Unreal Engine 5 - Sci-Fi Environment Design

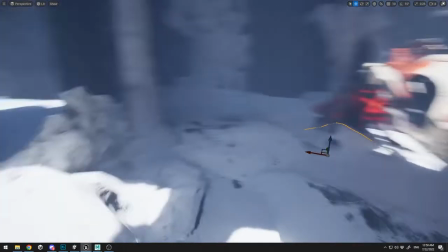[65:49]
And here I'm just trying to put snow under the beast
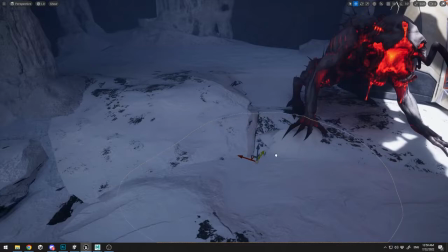[65:54]
hand over here in order to look realistic, just like that.
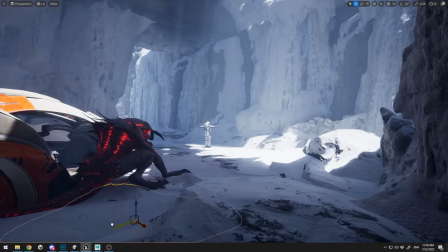[66:03]
And as you can see here, it looks good. Maybe place a little snow back at the tail, scale it up a little bit, move it just like that for the back leg, for the back right leg, in order to look good.
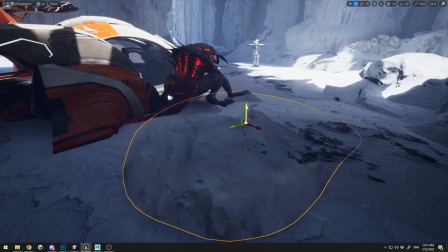[66:18]
I need to support it. Let me just try it like that, or maybe scale it a little bit more.
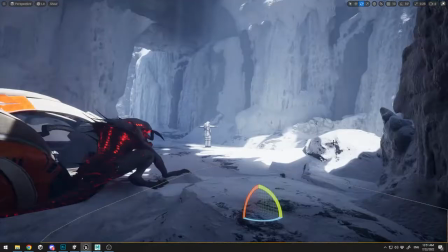[66:25]
I'm just testing here if this is going to work or not. And this is looking nice at the moment. You have this intense moment, you have this idea of an enemy beast watching our main character,
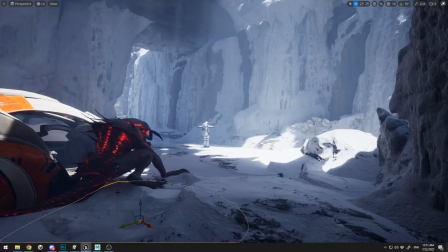[66:40]
and to the side of his spaceship where he cannot run back and get to his spaceship,
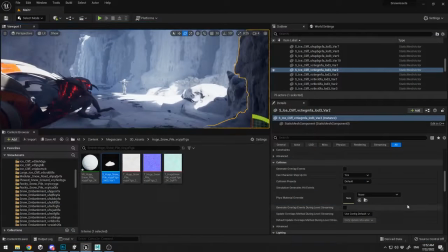[66:47]
to flee or to run away from that beast, or maybe get his equipment, his shotgun or his space rifle.
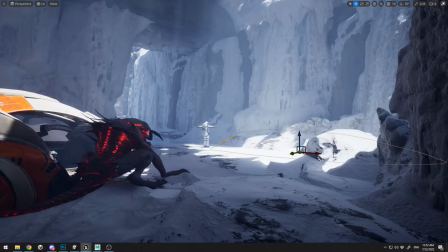[66:56]
And the other thing that I need to refine is to finish up the level and to tweak up some of the things that I don't like in the scene, which is maybe the lightning, the space ship position, and every object here.
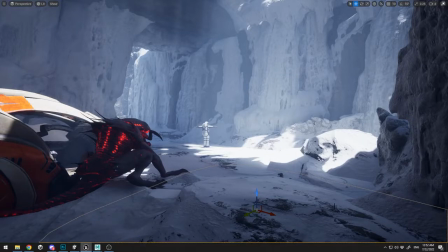[67:14]
I'm just observing it and trying to figure out what I like and what I don't like.
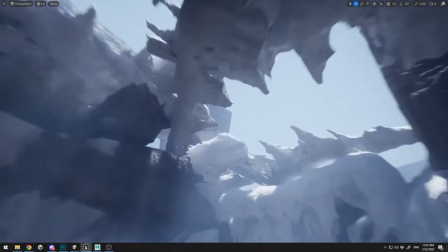[67:18]
So when you create the scene and you think you like it, take a moment,
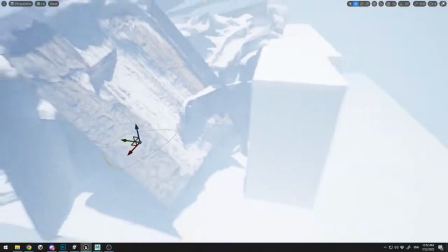[67:24]
take maybe a minute or two, and think each inch of this picture.
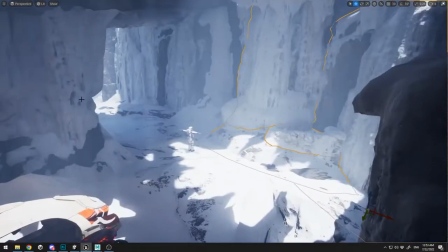[67:31]
Is this item fit there? Is this prop fit there? Is this element fit there?
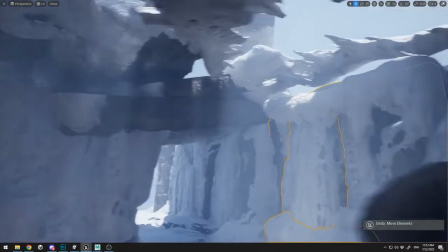[67:37]
Just take a moment just to watch your scene and think about if something is out of it,
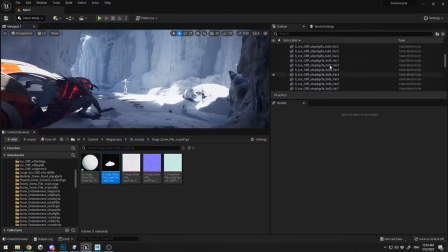[67:44]
and think about the player eye where it will go.
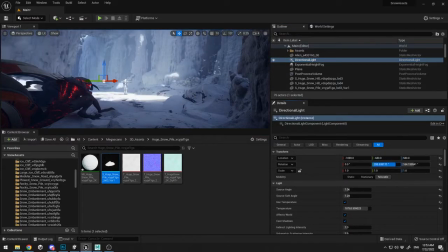[67:48]
And here I'm gonna tweak up a little bit the angle of my light in order just again to test different things.
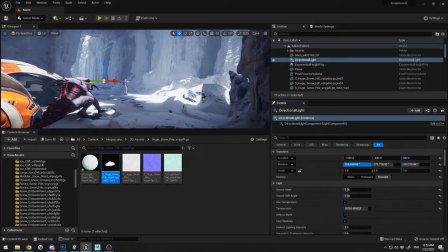[67:55]
And this is pretty good practices to test alongside, because there are some good things that might came up, and it is called like happy accidents, where you have a brilliant idea just by tweaking and testing some things.
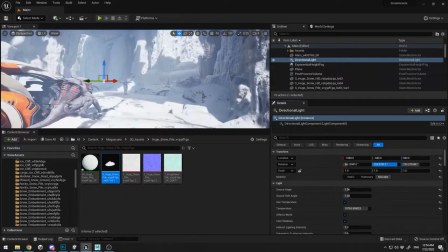[68:10]
All right, so here I'm just tweaking up a little bit more lightning. All right, looking pretty good.
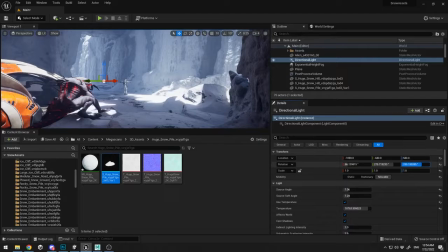[68:17]
I think this is the right angle. And one more thing is I need to tweak up a little bit the walls in order to get that
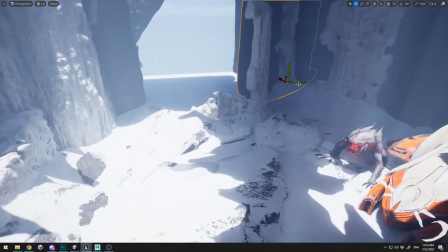[68:26]
bouncing of GI, of global illumination, and get that color. And I will start and tweak up a little bit more
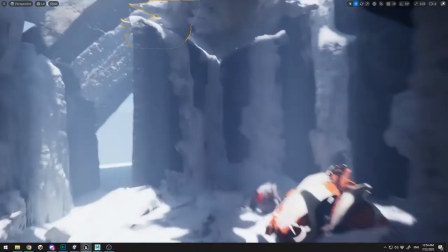[68:35]
the roof light in order to blend my spiky mountains.
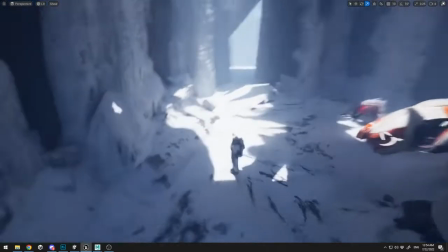[68:40]
Let me just move maybe this a little bit back, or it is the other one.
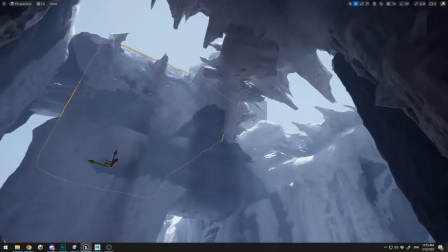[68:49]
All right, I'm gonna move it a little bit back in order to lit up our beast.
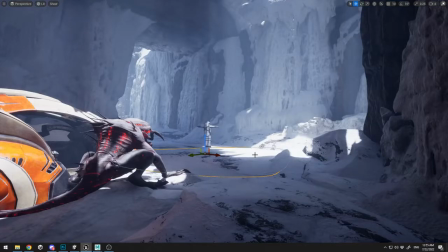[68:56]
Okay, I'm just tweaking some more stuff. I'm just deleting some stuff that I think are not looking good on my scene. And this is the moment where I think about how can I clean up my scene, and how can I make the elements to pop out and to stick there in the scene to look more natural.
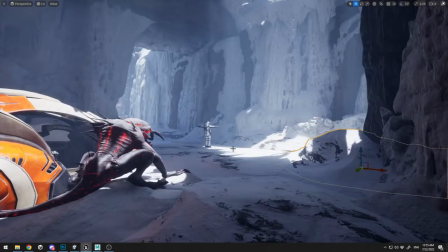[69:16]
Here I have a problem with the lightning, as it's not looking too good.
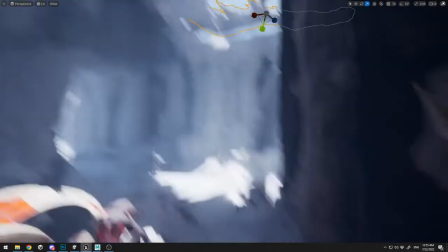[69:21]
I have here this spiky eyes, and it's not covering the shadows good.
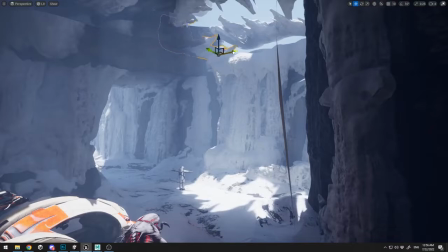[69:28]
So I need to fix this. Let me just put them a little bit back.
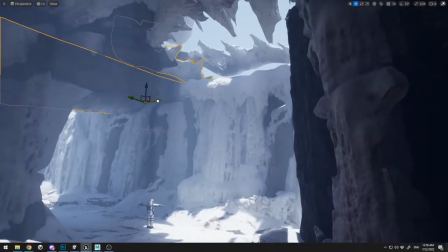[69:34]
And that's it, guys. Pretty much straightforward. And I'm just showing you how I managed to throw different ideas,
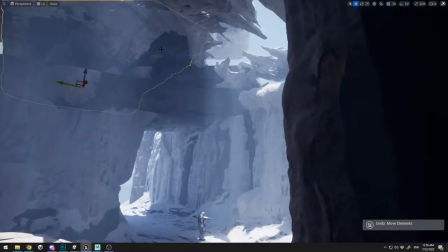[69:42]
how I test testing on each step, and I do the iterations pretty fast. You don't settle on one item, just try different stuff,
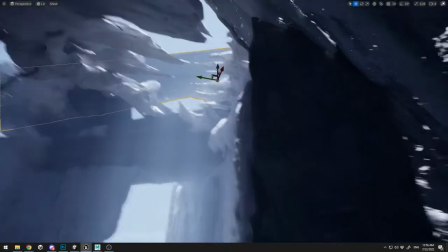[69:53]
and you're gonna find out that in the end you're gonna have a great result, guys.